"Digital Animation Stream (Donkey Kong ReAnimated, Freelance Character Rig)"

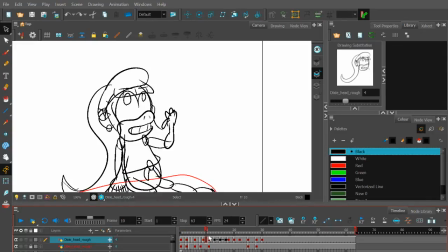508s
You can see the irises move here, and it's going to be more fluid the final motion. But this is to provide a basis, really. And same thing goes for her mouth, because she's a monkey, she has kind of a muzzle snout thing going on, so it's not a completely human thing.
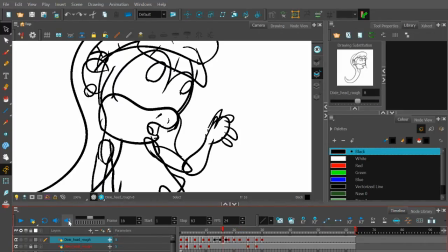522s
And you kind of listen to what letter noise is being made here.
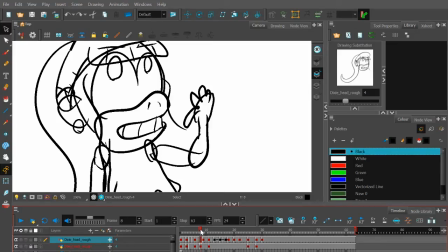527s
Like she's saying yee, she's saying yee. No, it's the beginning of Yule, which is a yee, before you move to the O. So you give her like a closed teeth sound that you do for like a Y or a T or an S,
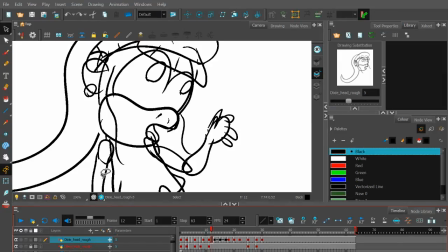539s
and an O for the ooh and Yule and stuff like that.
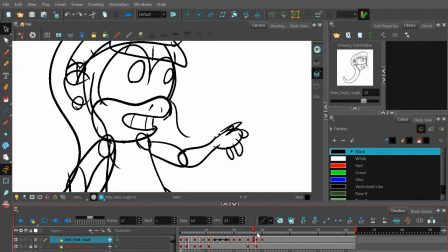544s
And now that I've just set up, I'm probably going to get back to, I need to remember where I am here.
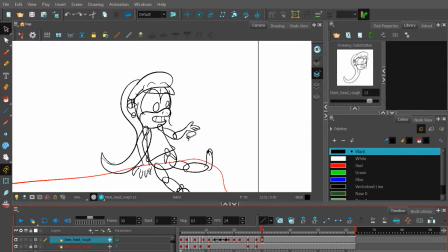550s
I think they're mainly, they're both, I think I'll focus right now on the head positions, and then I'll also switch between the mouths and the eye shapes. So let's do the scrub, so it'll hear, so we know.
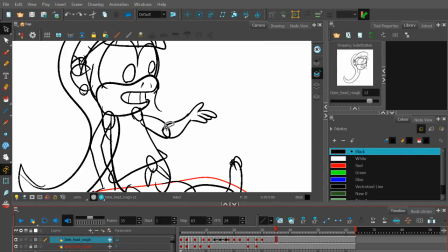565s
Yeah, okay, so it's going to stay static there, and she's going to move. I am going to edit the gesture, move the arm forward a little bit just to accentuate that.
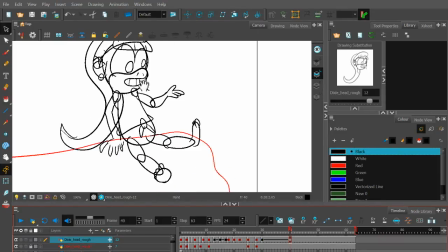575s
And I think this will be the point where she starts moving the head into, I'm looking, what's the original position?
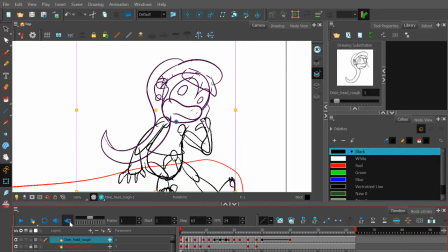581s
Oh no, her whole body rotates on certain, you see, kind of keeping it so,
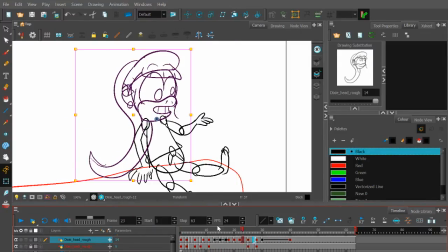586s
you wouldn't just move the head back and have the body still lean forward like that, because then it would be floating midair.
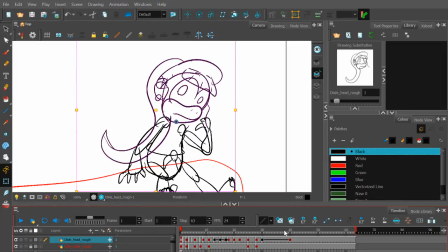592s
So she's not going to stay in the same position the whole thing, and she's not going to have the same position at the end that she did at the beginning. She's more leaning back.
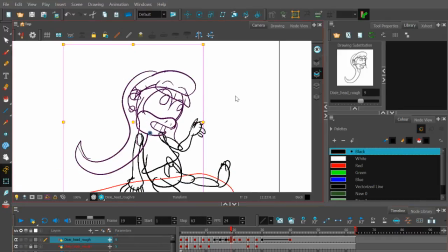599s
It's going to be more like a casual, hey, we're just chatting, let's cut it down, let's do that, don't worry, it'll work out, that kind of thing.
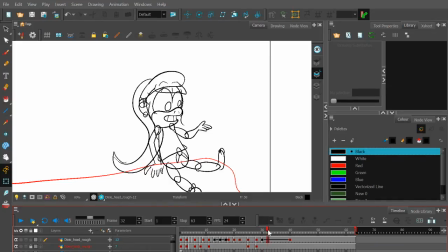607s
And So I'll leave the arm now. We're just focusing on the head. And I'm going to say this says that line shows it's set to start the motion there, but actually because of the rough, we just want pretty simple. I'm just going to keep saving here. I'm doing this on a Microsoft Surface tablet that is old and refurbished,
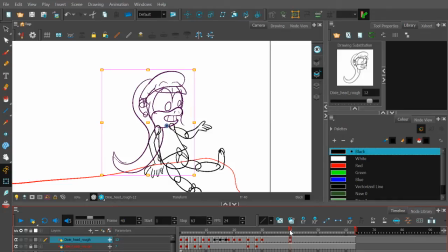627s
so it doesn't have the best battery life or reliability to not freeze up and shut down. So if this suddenly goes offline with no previous indicator, give me a minute and I will try and get back online.
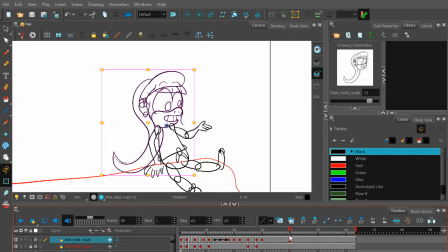643s
Let's see. Actually, yeah, I think I'll do. Yeah, so I will duplicate keyframe here.
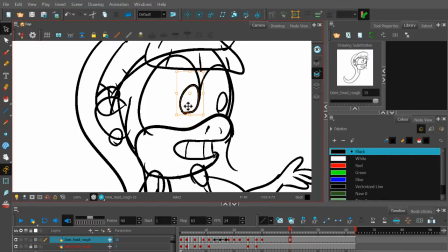659s
And we'll say at this point we want the irises to move back a little bit. He's going to be staring, towards the camera / DK's point of view.
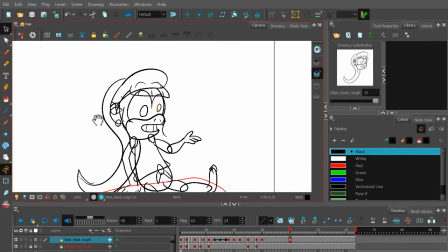668s
But it's not done yet. But we are going to, just a little bit.
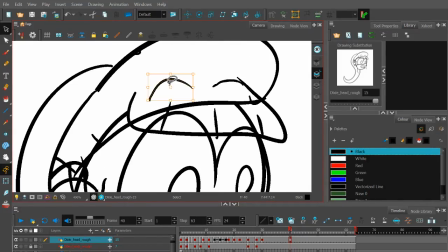672s
She looks a little derpy-eyed. All right. And because she's kind of like the end of the line settling back into a more neutral, relaxed position, we'll be lowering the eyebrows a little bit. And in the final frame, they'll probably even be a little more less arched. And I gotta make sure I select all of that. Nope, not rotate. Right there.
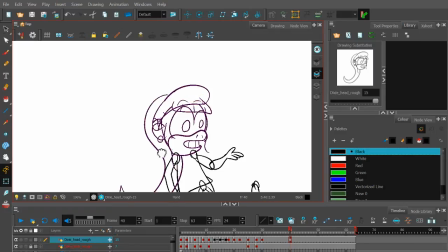691s
And now we'll rotate the entire layer, and after that we will adjust the bangs and ponytail. And I think let me just see how it would look if she slumps back a little bit.
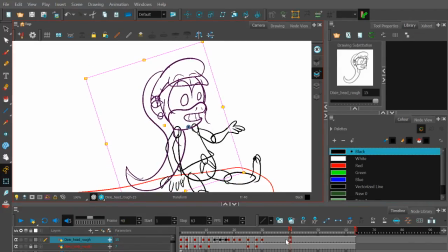709s
Yeah, actually, we are gonna keep it. We're gonna rotate back more, so we got there. Okay, that's pretty good. So I'm gonna have her finish the motion right before she finishes saying his name. So let me just.
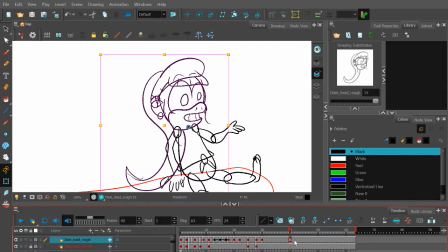728s
I think I'll actually move the start of it a little up, and so she's finishing the motion right as she finishes talking. All right, what's right there? Drawing.
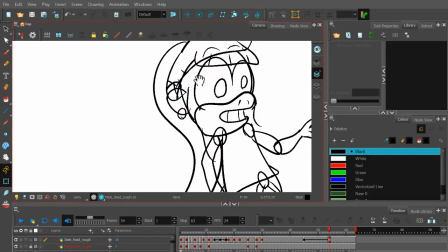743s
Back a little more. We'll adjust the body after this, but first we're gonna put the eyes fully back, or the iris.
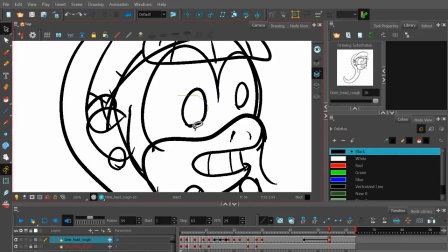749s
No. Oh, yeah, it's like this to select specific parts of the drawing. So move right. Yeah. So this is now. Okay, she's not reverse cross-eyed.